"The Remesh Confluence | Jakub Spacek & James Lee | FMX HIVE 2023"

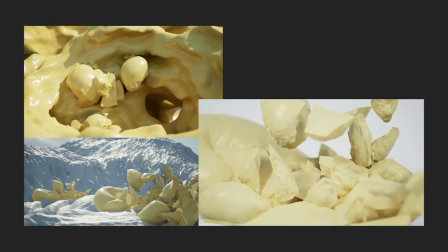260s
Somewhere along the lines of the process, Jakob thought, oh, let's add an environment, let's use Nanite, which is like the technology in the real world allows you a lot of geometry,
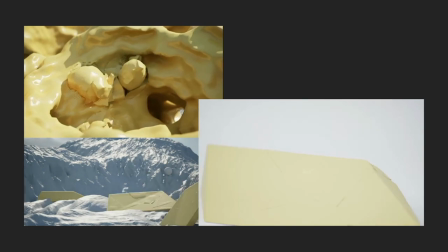269s
because initially we're just going to do close up macro kind of abstract simulation animations. So to the left is some of the early designs and explorations of what we were thinking to do for the environment.
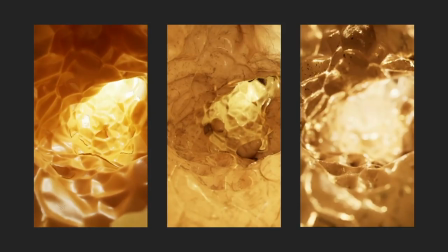283s
And down the line, this is one of the first ones,
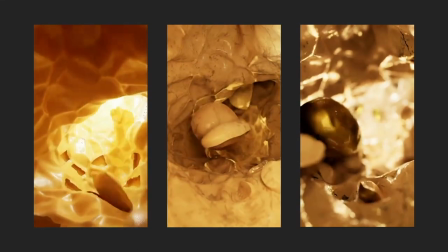286s
called Airway, and we were just trying to represent this sort of airflow within some sort of miniature scale environment.
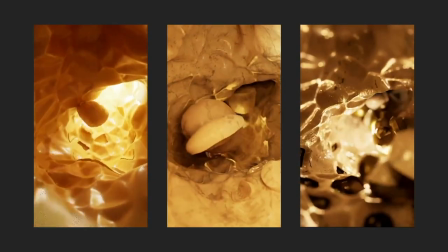293s
One of the things that we always tried to focus on was taking a piece or slice of the environment and
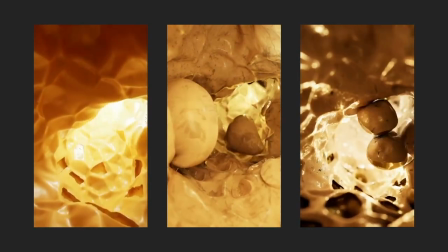299s
creating the simulations on that and then bringing it and merging it back with the overarching,
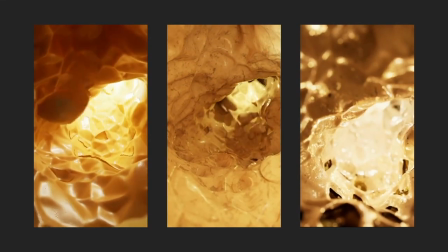304s
you know, large scale geometry.
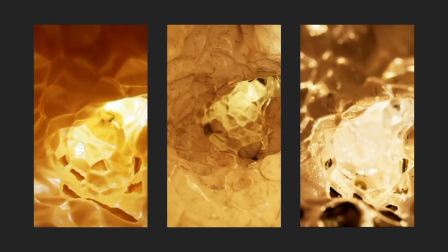307s
On the right you can see the final animation, and one of the things that we were tasked to always do is find some way to loop it.
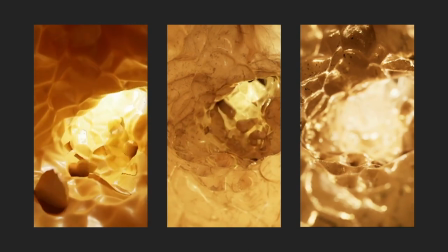315s
So here you can see an example of how James found a way to sort of regrow the elements that are being peeled away to get the sense of looping animation.
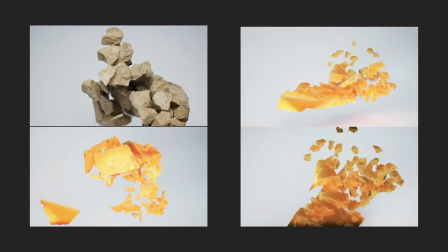324s
In another one, Crumbly, we were just experimenting with some RBD fracturing simulations, very basic setups to just get a sense of what we can achieve and bring into Unreal.
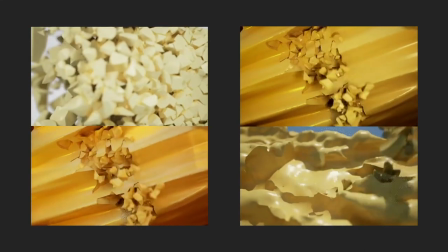335s
So just a little bit more R&D, and in the bottom right you can see we're still experimenting with that abstract-y form of an environment,
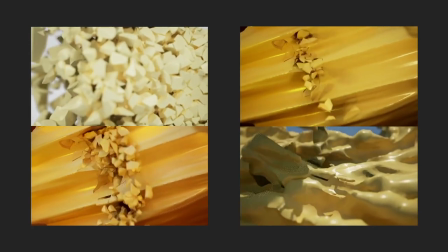344s
but in the end we went with this staircase-y formed environment,
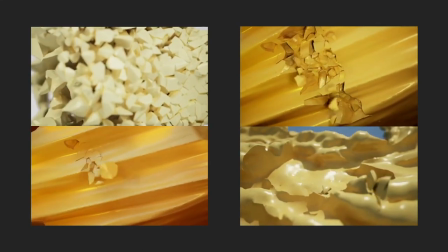347s
just because the form of it leans better to the type of simulation we wanted and how the pieces would break away.
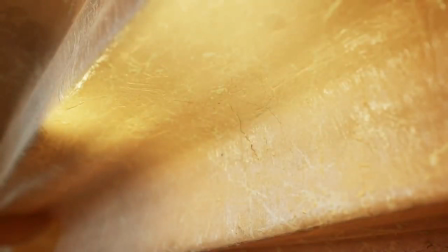356s
And in the initial phase,
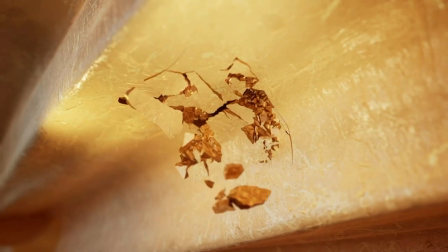358s
we are bringing everything into Unreal thanks to Alhambic, which is definitely a good way to do it, it serves its purpose.
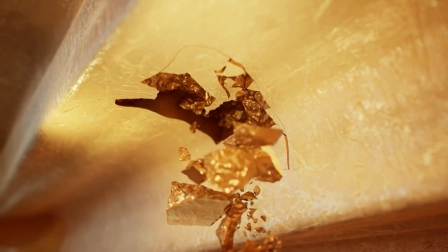367s
But because I was iterating with many different iterations of the simulations, fighting the right sort of motion or how fast the pieces would crumble apart,
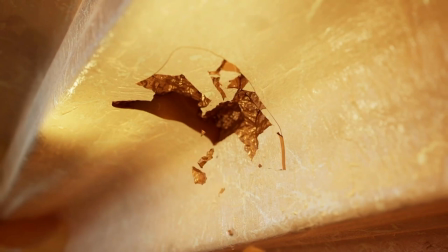375s
we started utilizing FPX because it allows you to bring in only the point animation of individual pieces. So if I would pre-fracture the geometry, keep the same amount of pieces,
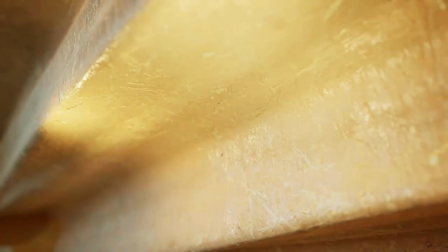388s
I could easily do many variations and just give James a small
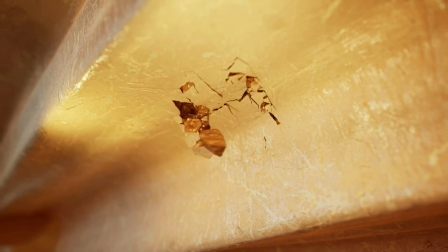393s
file We don't have the point position and he could just update the pieces in Unreal
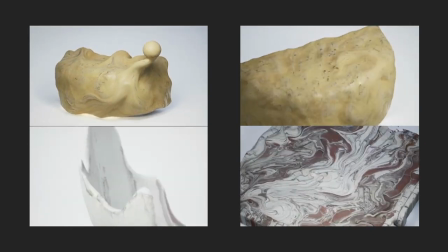399s
So here's some of the R&D we did for the liquid type of liquid animation Jacob was really curious whether we could replicate some of the things
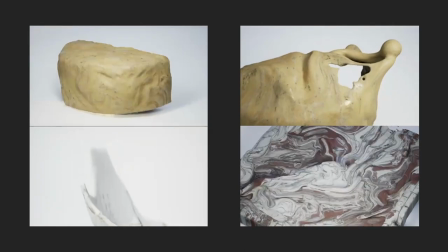406s
he's done in the past with the deforming UVs deforming attributes and We managed to find a way how we could like bring some of his old
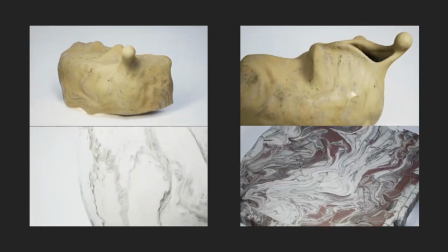414s
projects out through Dini export it as Alembic and that will carry all of that information and we could render that in Unreal.
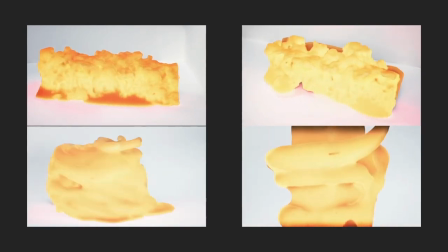424s
Here's a little example of James's exploration creating this sort of like a 3d print liquid animation and you know it's always about just having fun and exploring what essentially works or doesn't.
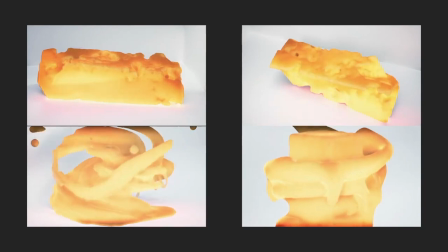437s
I think it's always important to just try things like to just do different types of tests and not really care if it fails
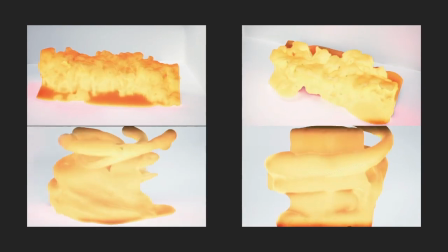443s
or not or it's not the right thing it's the only way to try and discover new things,
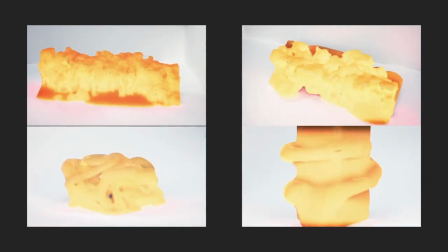449s
and you can also apply them to test down the line.
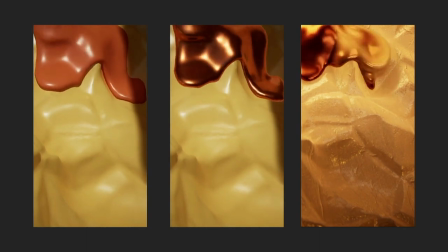454s
So here is the resulting fluid simulation that we decided to use,
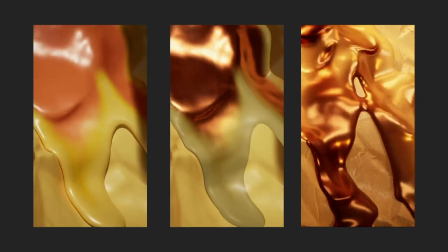458s
and one of the things that we wanted to utilize in Unreal was blending different materials.
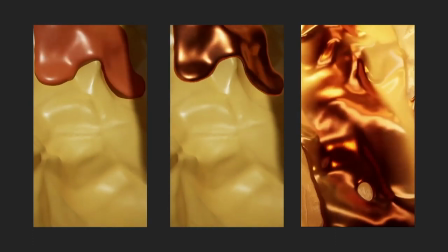464s
So traditionally, in Houdini, you can work with attributes, you know, directly feed them into render and have the result that you want,
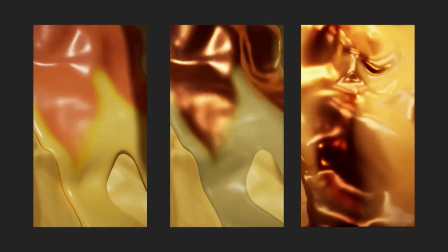471s
and in order to do it in Unreal, you need to use skull attribute and promote it on the vertex so Unreal can read it and work with it in the same
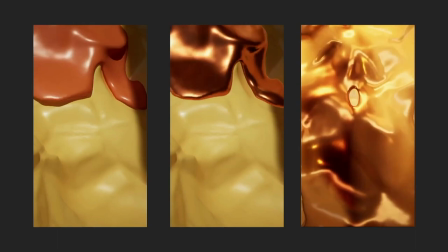480s
way. So on the right is the final simulation.
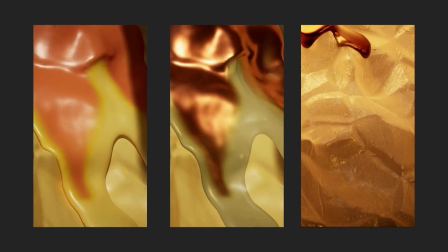483s
And again, we were creating some sort of fake looping that we just offset the camera so we could start over.